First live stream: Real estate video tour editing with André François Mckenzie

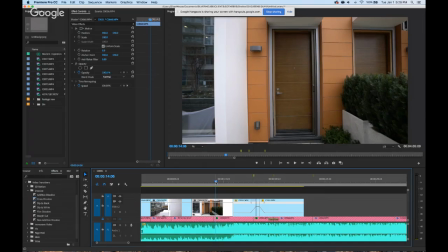So I think we're gonna have to change it, what my initial idea was, because it's not working with the timing and I need to move on.
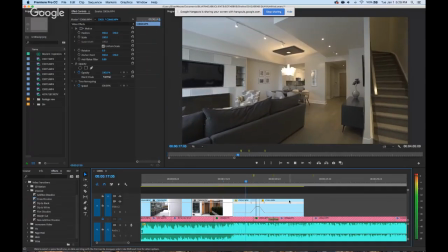Let's go. So I want it to hit around here. That's the middle of that speed ramp. So we have some momentum at that point.
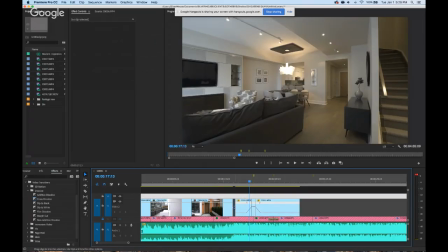Let's see how it sounds.
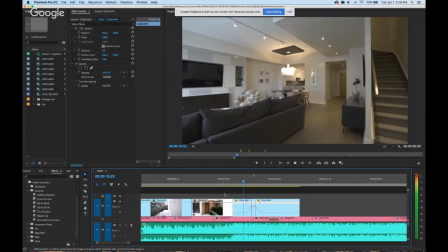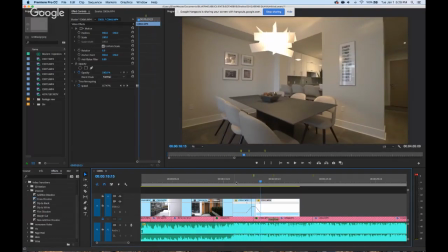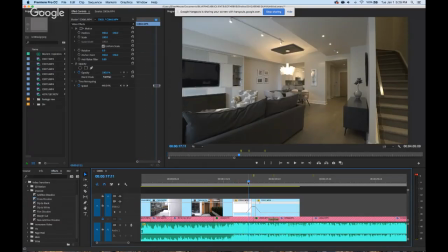So you hear that
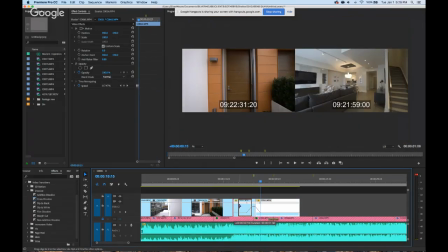sound? I want it to end up there. I want to end up on that note.
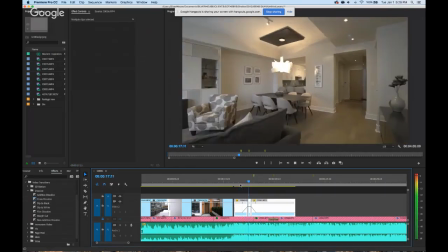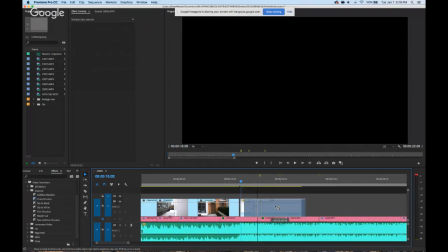Oh, sorry, which is actually in the middle. Should actually be the end of the clip.
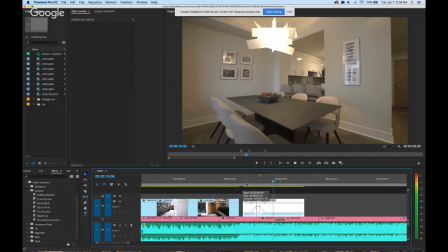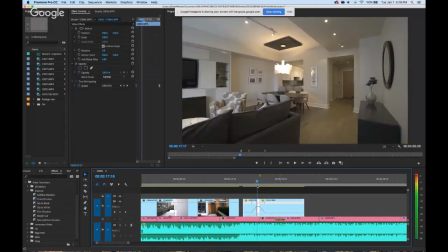I see there's a little jerk on the middle, right? We'll have to see if it stabilizes correctly.
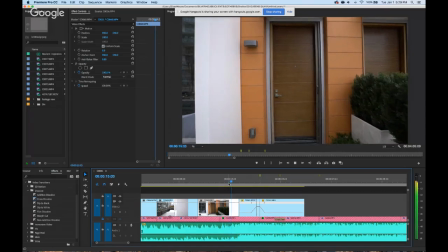Might put a dissolve in the middle there, maybe, I don't know. Figure that out after.
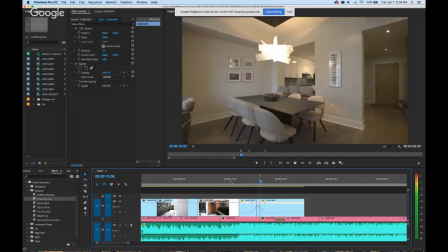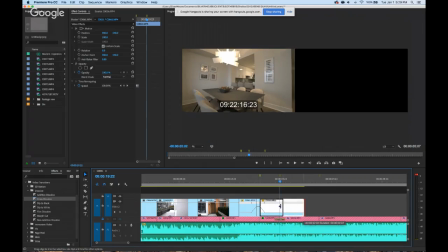Okay, so we're gonna end that clip here.
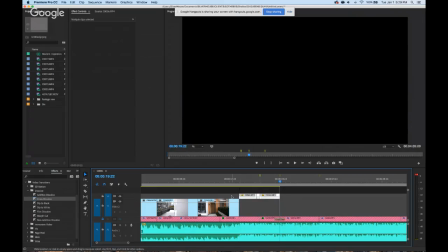And what I'm actually gonna do is drag that up and extend the beginning of that and the end of that.
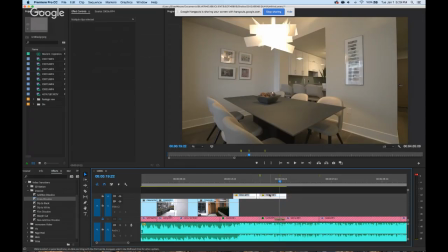Then I am going to select it all, nest it, sure, bring that back, bring that back, bring it back down,
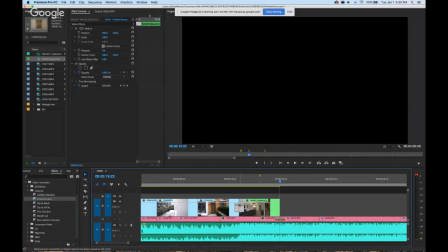put my cross dissolve in, make it a little shorter. Let's see how that works, and then we'll stabilize.
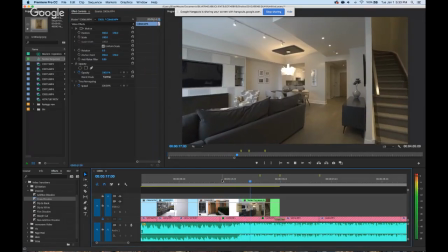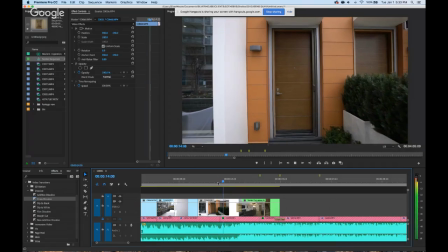I kind of don't like that the camera's moving so quickly here and then not really moving there, but can't do anything.
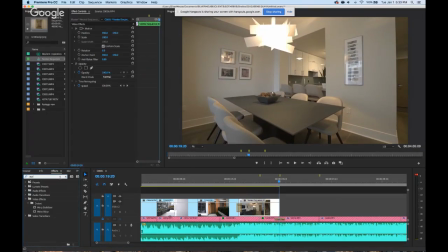Okay, we'll go to warp stabilizer. Stabilize that. We'll come back to that in a second.
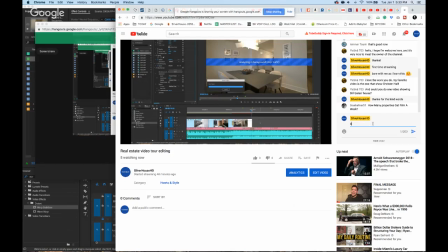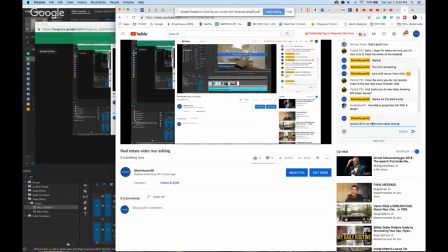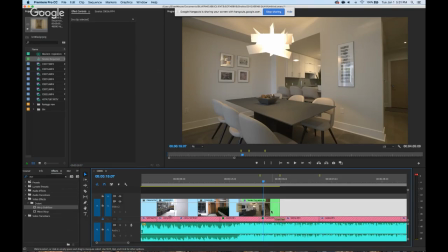We're done warp stabilizer? Yep.
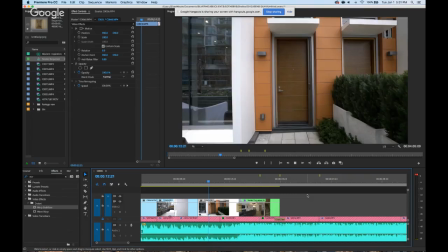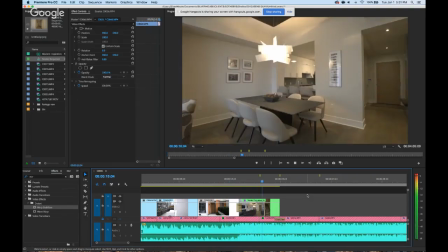Oh, that was too wonky for me. Oh my god.
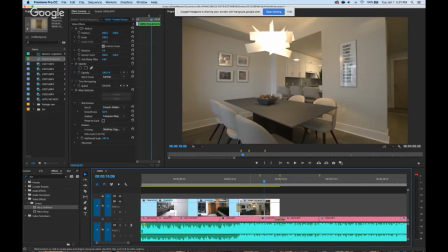Oh, no. Nope, we're not using that.
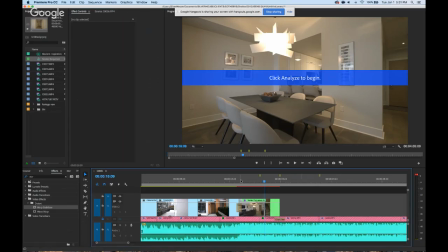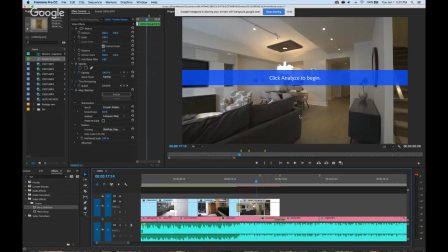So I think the bump was me going around the sofa.
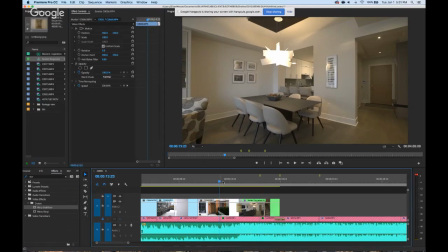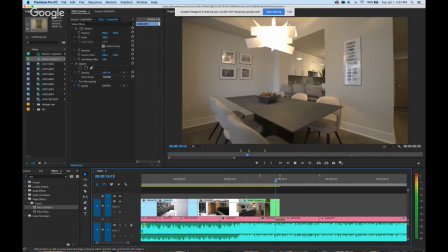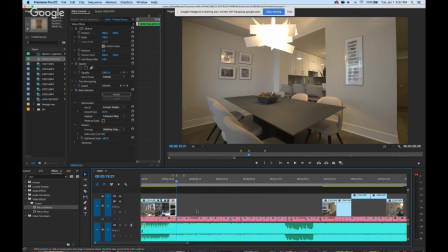Anyways, moving on. It didn't work perfectly. It never does. It's not always perfect. So I like to always show alternative angles. So if I kind of end on that side, I hate when you cut to this side.
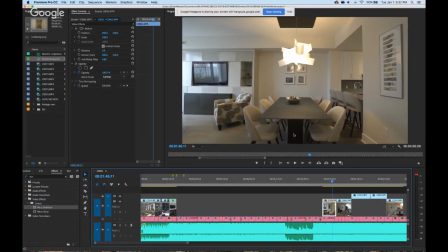It's like I was just on that side, now I'm centered. It's like I need some more variation.